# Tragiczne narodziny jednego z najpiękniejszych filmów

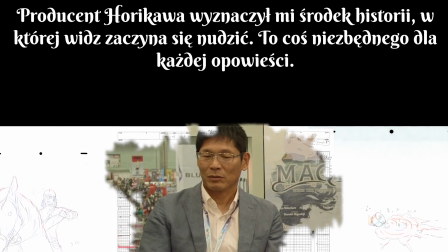Producent Horikoła wyznaczył mi środek historii, w której widz zaczyna się nudzić. To coś niezbędnego dla każdej opowieści.
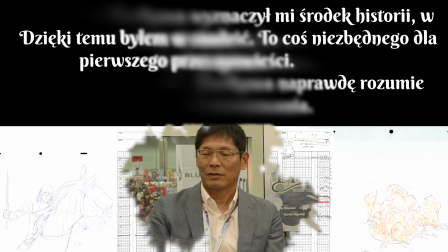Pomyślałem wow. Horikoła naprawdę rozumie moje zainteresowania. Dzięki temu byłem w stanie zwizualizować obrazy od pierwszego przeczytania scenariusza.
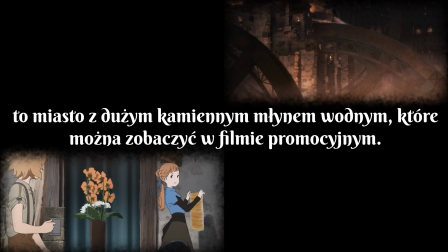Część, za którą byłem odpowiedzialny, to miasto z dużym kamiennym młynem wodnym, które można zobaczyć w filmie promocyjnym.
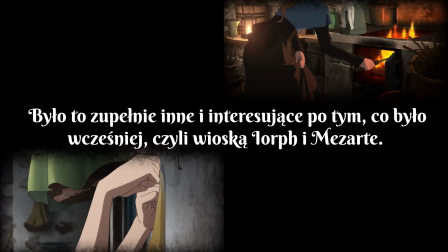Było to zupełnie inne i interesujące po tym, co było wcześniej, czyli wioską Lorf i Mezarte.
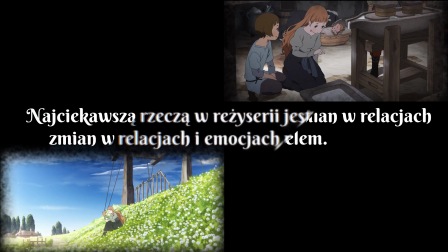Interesujące było przedstawienie zmian w relacjach między Makią i Arielem. Najciekawszą rzeczą w reżyserii jest przedstawienie zmian w relacjach i emocjach między ludźmi.
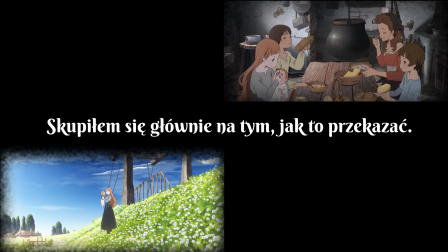Skupiłem się głównie na tym, jak to przekazać.
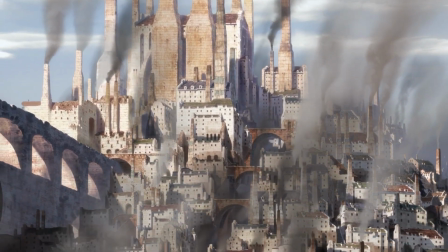Pod wodzą Tadashi'o Hiramatsu, miasto pełne kominów i kuźni żelaza, wydaje się bardzo pełne.
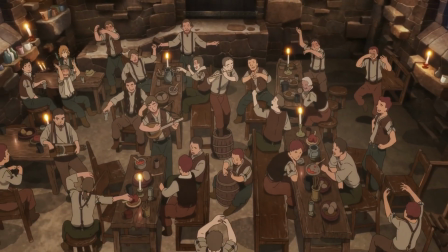Widać w nim mnóstwo ludzi, którzy zajęci są swoimi sprawami, tworząc wrażenie życia i ruchu, co bardzo uwiarygadnia świat.
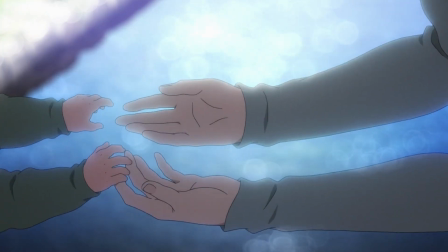Jednocześnie to czas, kiedy Arir powoli staje się dorosły, przez to relacja między nim, a jego przybraną matką ulega przemianom, co seans dobrze ukazuje. Na tym jednak róla Hiramatsu się nie zakończyła. Korzystając z jego wszechstronności, w miarę postępowania projektu dodawano mu kolejnych zadań i funkcji.
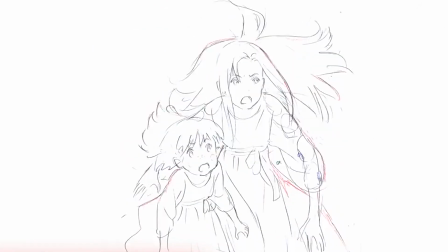Ostatecznie sprawował on nadzór nad animacją, wykonał kilka projektów pobocznych postaci,
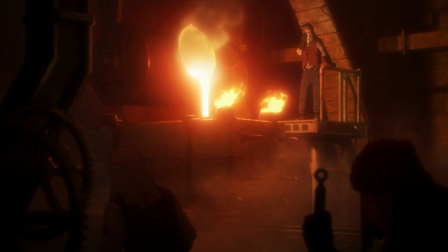a także udzielał wskazówek i rad Marii Okadzie oraz asystentowi reżyserki Toshii Shinohaji.
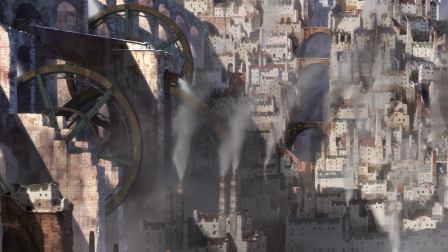Stał się więc osobą niezwykle ważną dla tego filmu, dlatego producent Kenji Horikawa stwierdził,
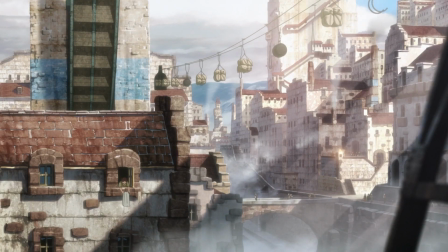że chciałby nadać mu jakiś specjalny tytuł zawodowy, oddający to jak ważny był dla całego projektu.
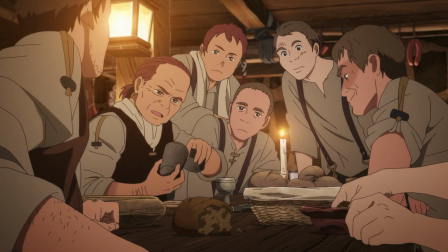Po licznych dyskusjach ustalili, że tytułem tym będzie Core Director, w wolnym tłumaczeniu główny reżyser.
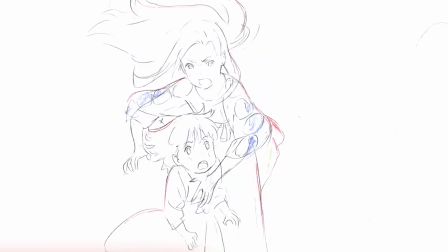Co ciekawe, mimo że Mario Kata sama nie jest animatorką, to wykonała ona nieco storyboardów do niektórych scen.
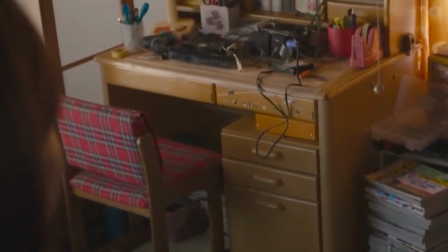Często powtarza, że uwielbia rysować i malować, a przed rozpoczęciem unikania szkoły należała do klubu artystycznego.
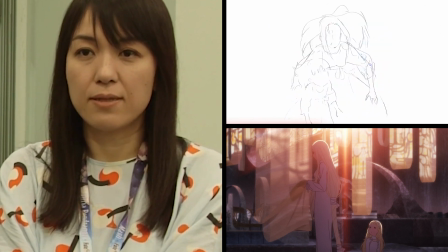Przyznaje ona, że początkowo jej storyboardy nie były zbyt dobre i pracownicy nie mieli pojęcia o co chodzi, ale z czasem szło i coraz lepiej.
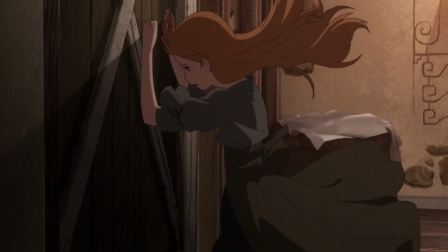Co prawda nie wykonywała samodzielnie całych scen, ale rysowała fragmenty, m.in. do jednej z kulminacyjnych scen w finale.
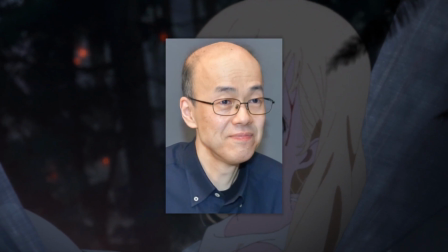Pod koniec pochwalił ją nawet główny animator, Toshiyuki Nue, który zapytał się jej czy nie chciałaby następnym razem zrobić kluczowej animacji,
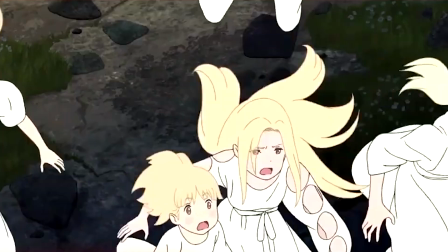czyli kluczowego momentu definiującego ruch i wygląd sceny, jednak bez faktycznego ukończenia danego cięcia.
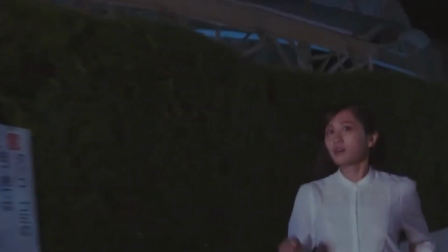Ta stwierdziła jednak, że widząc tak wielu ludzi z olbrzymimi talentami, którzy pracowali nad makią, nigdy im nie dorówna, więc nie planuje tego robić. Samego tworzenia storyboardów nauczył Okadę wspominany już asystent reżysera Toshiya Shinohara, którego zadaniem było wspieranie reżyserki Okadę zza pleców.
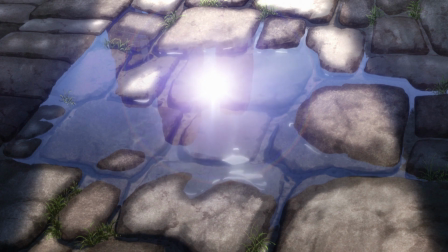Miał słuchać pomysłów i wcielać je w życie, czasami przestawiając kilka różnych opcji i procząc reżyserkę o podjęcie wyboru.
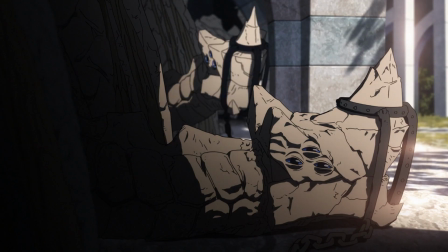Okada kilkakrotnie mówiła jak dużą był dla niej pomocą, mówiąc jej jak organizować spotkania dla poszczególnych sekcji, jak myśleć jak reżyser i wiele innych.
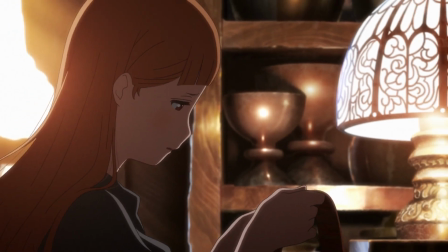Inną ważną postacią, o której należy wspomnieć, jest projektant oryginalnych postaci, Akihiko Yoshida.
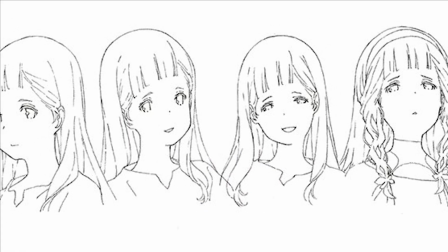Jest to osoba, która zazwyczaj zajmuje się tworzeniem projektów do gier wideo.
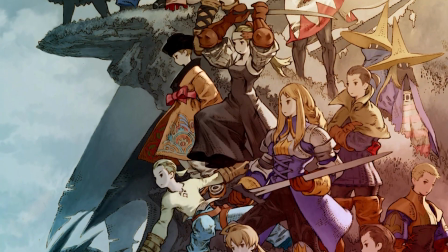Odpowiadał m.in. za projekty do niektórych odsłon Final Fantasy, czy za projektownej postaci do Nier Automata.
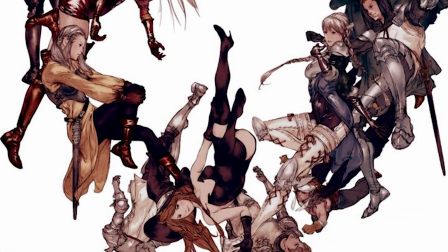Mario Kada od dawna uwielbia jego pracę, poznając je po raz pierwszy w grze Tactics Ogre z 1995 roku.
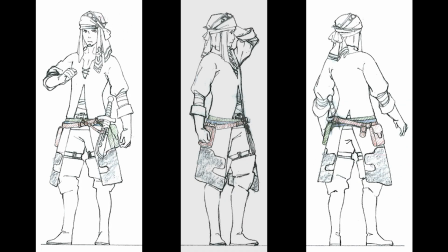Gdy reżyserka zobaczyła jego projekty, stwierdziła, że nieco odbiegają od tych, które zazwyczaj pojawiają się w japońskich produkcjach,
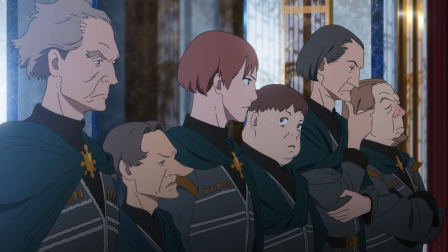oraz że mają w sobie coś, dzięki czemu się nie starzały, co idealnie pasowało jej do tematyki produkcji.
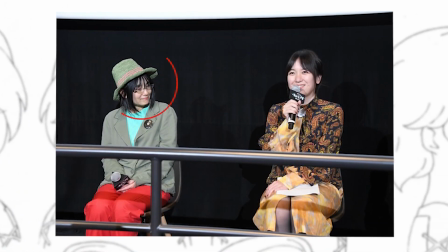Jak wspomina twórczyni przy pracy Yoshidy, ale i Yuriko Ishii, która również odpowiadała za projekty postaci nadzorując je na przestrzeni całego projektu,
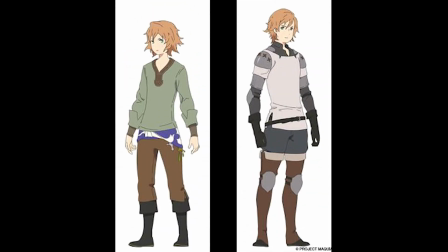pojawiło się spore wyzwanie, gdyż o ile samo narysowanie zmieniającego się wraz z kolejnymi latami Ariela nie było problemem,
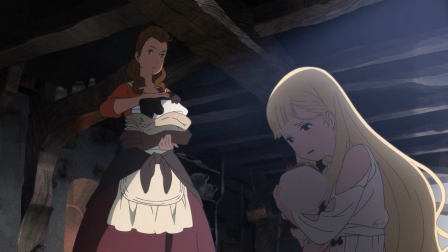tak większe trudności stanowiło ukazanie tego, że inne podrzędne postacie również się starzeją,
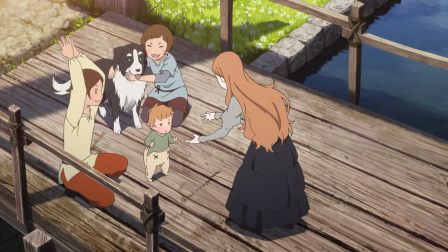co trzeba było zrobić w taki sposób, żeby widz zrozumiał, że ogląda starsze wersje znanych mu już postaci.
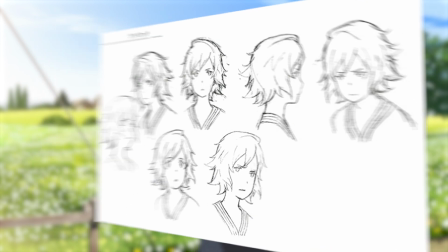Co do projektów postaci, warto wspomnieć, że Mario Kada chciała, aby miały one uniwersalny urok.
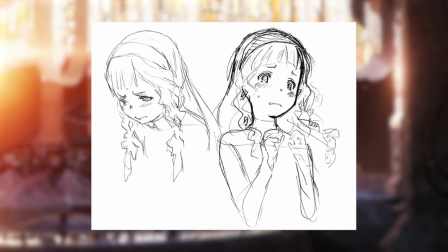Dlatego do współpracy zaprosiła dwie osoby, które wcześniej ze sobą nie pracowały i pochodziły z innych miejsc,
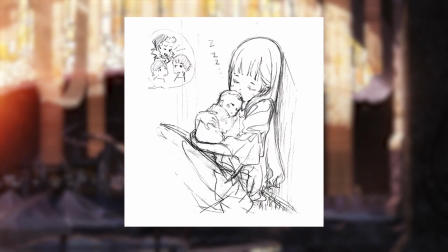gdyż jak zostało już wspomniane, Akihiko Yoshida tworzył projekty do gier. Natomiast Yuriko Ishii pracowała już wcześniej nad seriami Mario Kada.
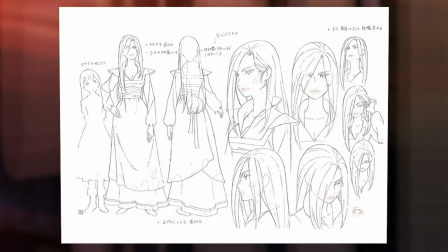Reżyserka powiedziała, że oboje rysują delikatne obrazy i chciała zobaczyć jak ich delikatność będzie pasować zarówno do postaci męskich, jak i żeńskich.
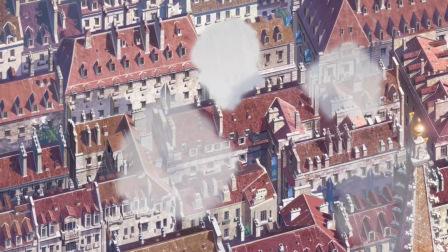Warto teraz wrócić do świata, w którym osadzona jest makia. Za jego projekt odpowiadał wspominany już Tomaaki Okada, który rozrysował to,
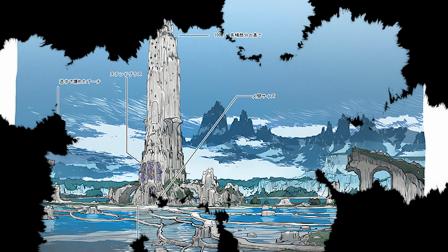jak wyglądać mają poszczególne lokacje, smoki, plemię lorfów i pozostałe elementy.
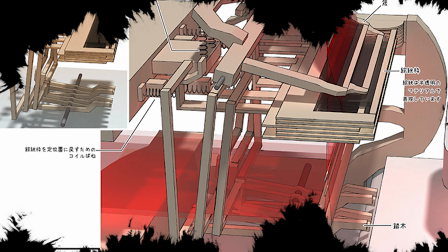Większość z tych rzeczy stworzył wykorzystując jedynie drobne wskazówki ze scenariusza, bez szczegółowych instrukcji.
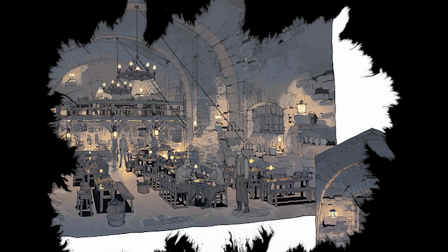Dobrze pokazuje to, że artyści podczas pracy mieli dużą swobodę, dzięki czemu mogli wykazać się swoim talentem.
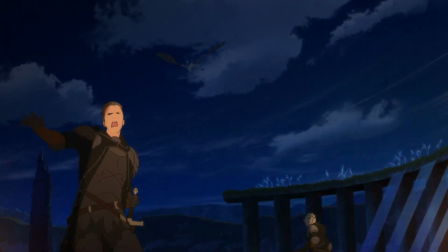Pokazuje to też jedna z wypowiedzi producenta Horikały, który wspominał o tym, że w przeciwieństwie do reżyserów ze ściśle określoną wizją obrazu,
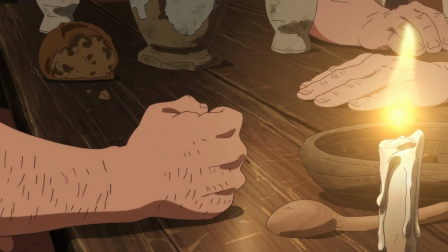którzy często sztywno stosują ją wobec swoich pracowników, mówiąc w jaki sposób mają coś zrobić,
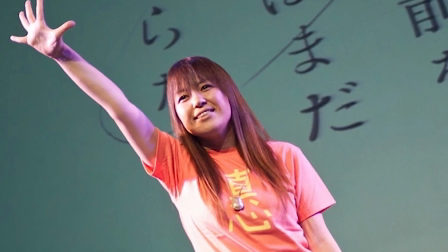Okada dawała swoim pracownikom dużo swobody, pozwalając robić to co chcieli, a następnie wyciągając z nich to co chciała,
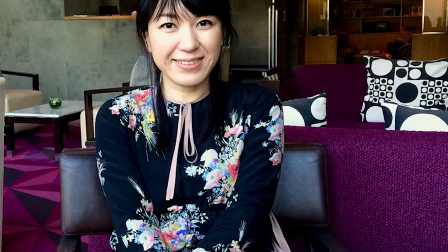będąc niczym klej spający wszelkie talenty, ale i wykorzystujący ich pełni możliwości.
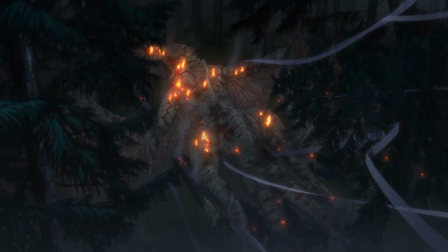O czym wspominał pracujący nad makią reżyser artystyczny Kazuki Higashichi, który tak skomentował pracę z Mario Kado.
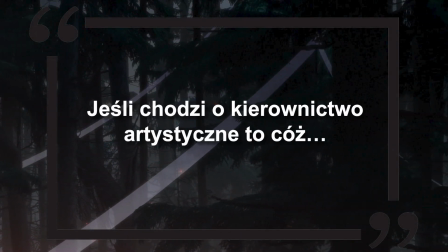Jeśli chodzi o kierownictwo artystyczne, to cóż,
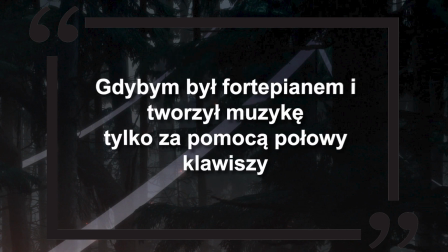gdyby był fortepianem i tworzył muzykę tylko za pomocą połowy klawiszy, to Okada chciała, żebym używał wszystkich 88.
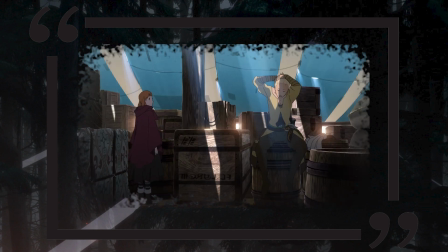Będąc tak blisko źródła ciepła, jakim jest reżyserka Okada, czułem, że jestem w stanie wykonać dobrą robotę, wykorzystując to ciepło.
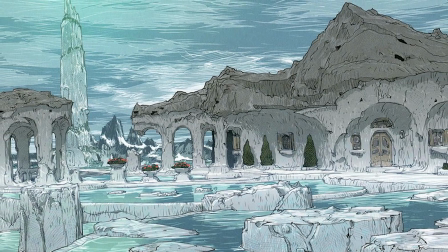Jesteśmy więc w dobrym miejscu, aby docenić talent Tomoakiego o kadrę.
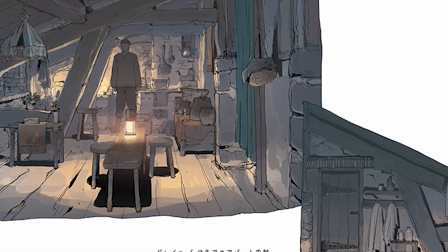I to jaki świat udało mu się stworzyć pod względem wizualnym, gdyż ten element w maki wypada fenomenalnie.
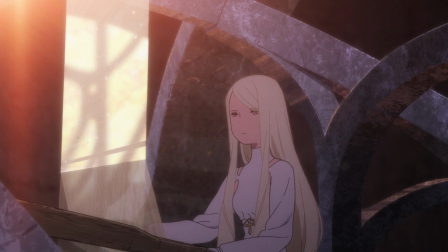Seans zabiera nas do kilku różnorodnych lokalizacji, w których w każdej przedstawiony jest różny styl architektoniczny.
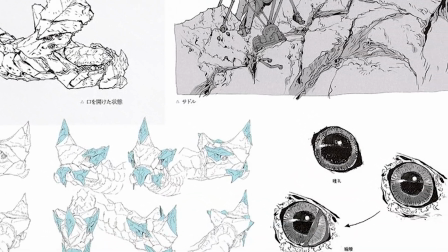Sam projektant świata wspomniał o tym, że tworząc wiejski dom, do którego trafiają bohaterowie, użył nutki secesji i starał się trzymać bliżej natury.
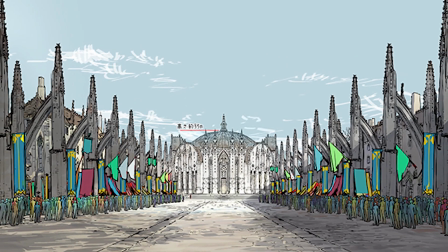Natomiast na królewskie miasto Mezarte miał dwa pomysły, ale jeden był zbyt surowy i podobny do Doryl,
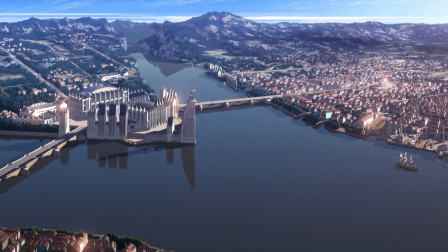dlatego podkreślił gotycką atmosferę Mezarte, prezentując strzeliste wieże i masę ozdobnych wzorów, które świadczy, że mają również o bogactwie miasta.
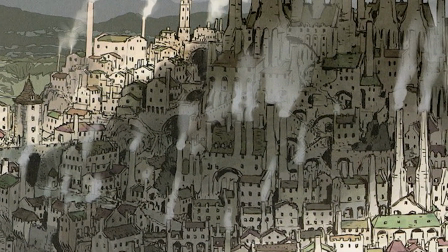Dorel w ramach kontrastu uczynił bardziej surowe, gdzie jednocześnie powraca temat tego, że sam świat ma przekazywać widzowi informacje.
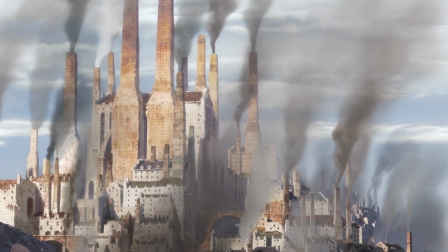Wiesz jak wspominają twórcy, to zaawansowane miasto kuźni i żelaza miało pokazać bohaterom,
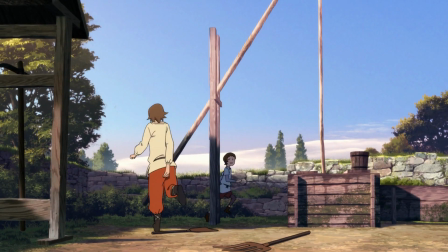że czasy się zmieniają, co miało być odniesieniem do zmieniającej się więzi rodzica i dziecka.
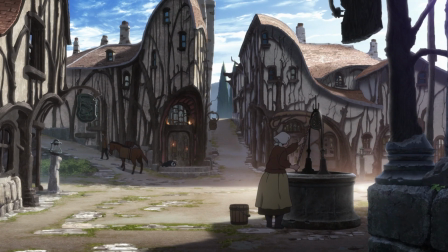W przypadku budowy świata warto wspomnieć też o szczegółowości anime i dbałości o detale.
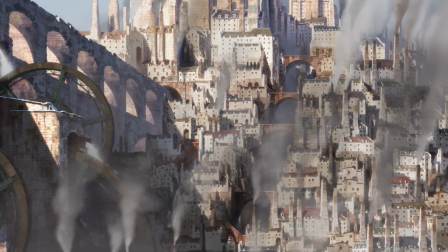Na przykład młyn wodny w mieście Dorel miał nieco przypominać ruch zegara, podkreślając upływ czasu.
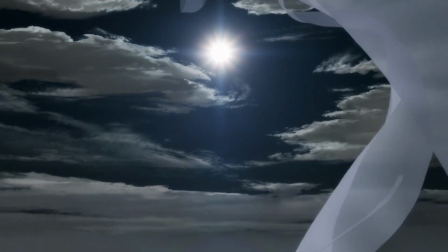Nie sposób pominąć też pięknie wyglądających teł, które szczególnie wyróżniają się w Jostelorf na samym początku,
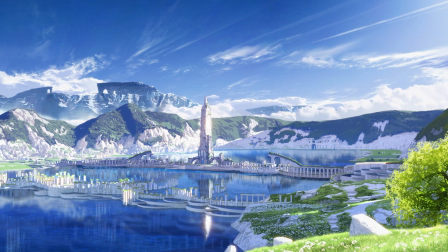gdy ukazywana nam jest lokacja na tle błąkitnego nieba.
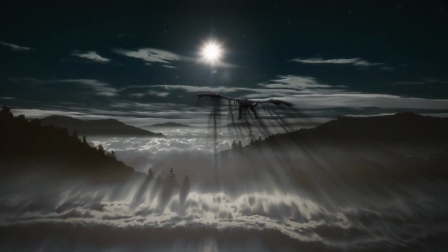Twórczynia anime kilkakrotnie wspomniała również, że dużą uwagę skupiła nam roku i temu jak przestawiony i ważny jest w filmie.
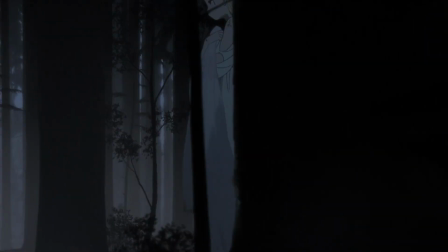Na pewnym etapie produkcji członkowie zespołu mówili, aby nieco niektóre sceny rozjaśnić, ale Mario Kada obstawała przy swoim.
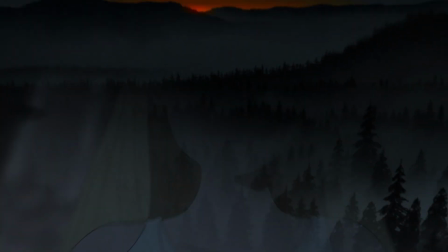Chciała ona dopasować emocje bohaterów do tła, myśląc, że używając dużo czerni,
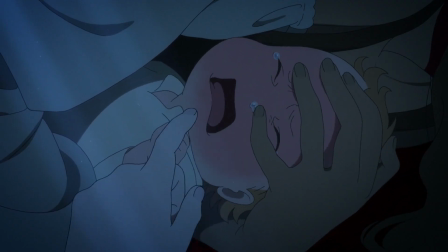będzie w stanie wydobyć jeszcze bardziej emocjonalne wzloty i upadki postaci, gdyż jak wspomniała, czerni ma w sobie pewien rodzaj ciepła.
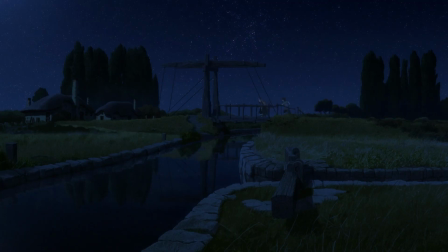Z tego powodu poprosiła personel o duże ilości czerni, co okazało się dość trudne w praktyce i sprawiło trochę głopotów.
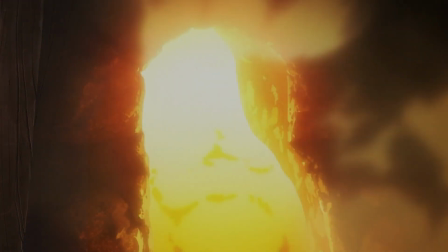Przez to miała wątpliwości i rozmyślała, czy z tego nie zrezygnować, ale ostatecznie podobne pomysły od niej odeszły i ekipie udało się wykonać jej polecenia.
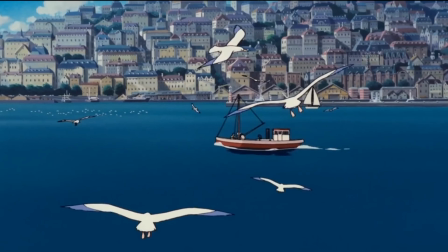Jednakże to, że Makia wygląda tak dobrze nie tylko pod względem teł czy wyglądu świata,
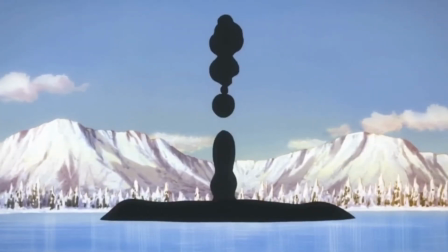ale i samej animacji, w sporej mierze zawdzięczamy osobie, której nazwisko raz padło już w tym materiale.
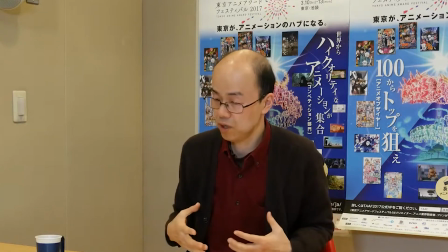Gdyż jest to główny animator, Toshiyuki Inoue. Jest to żywa legenda, człowiek, który uznawany jest za jednego z najlepszych animatorów w całym przemyśle anime.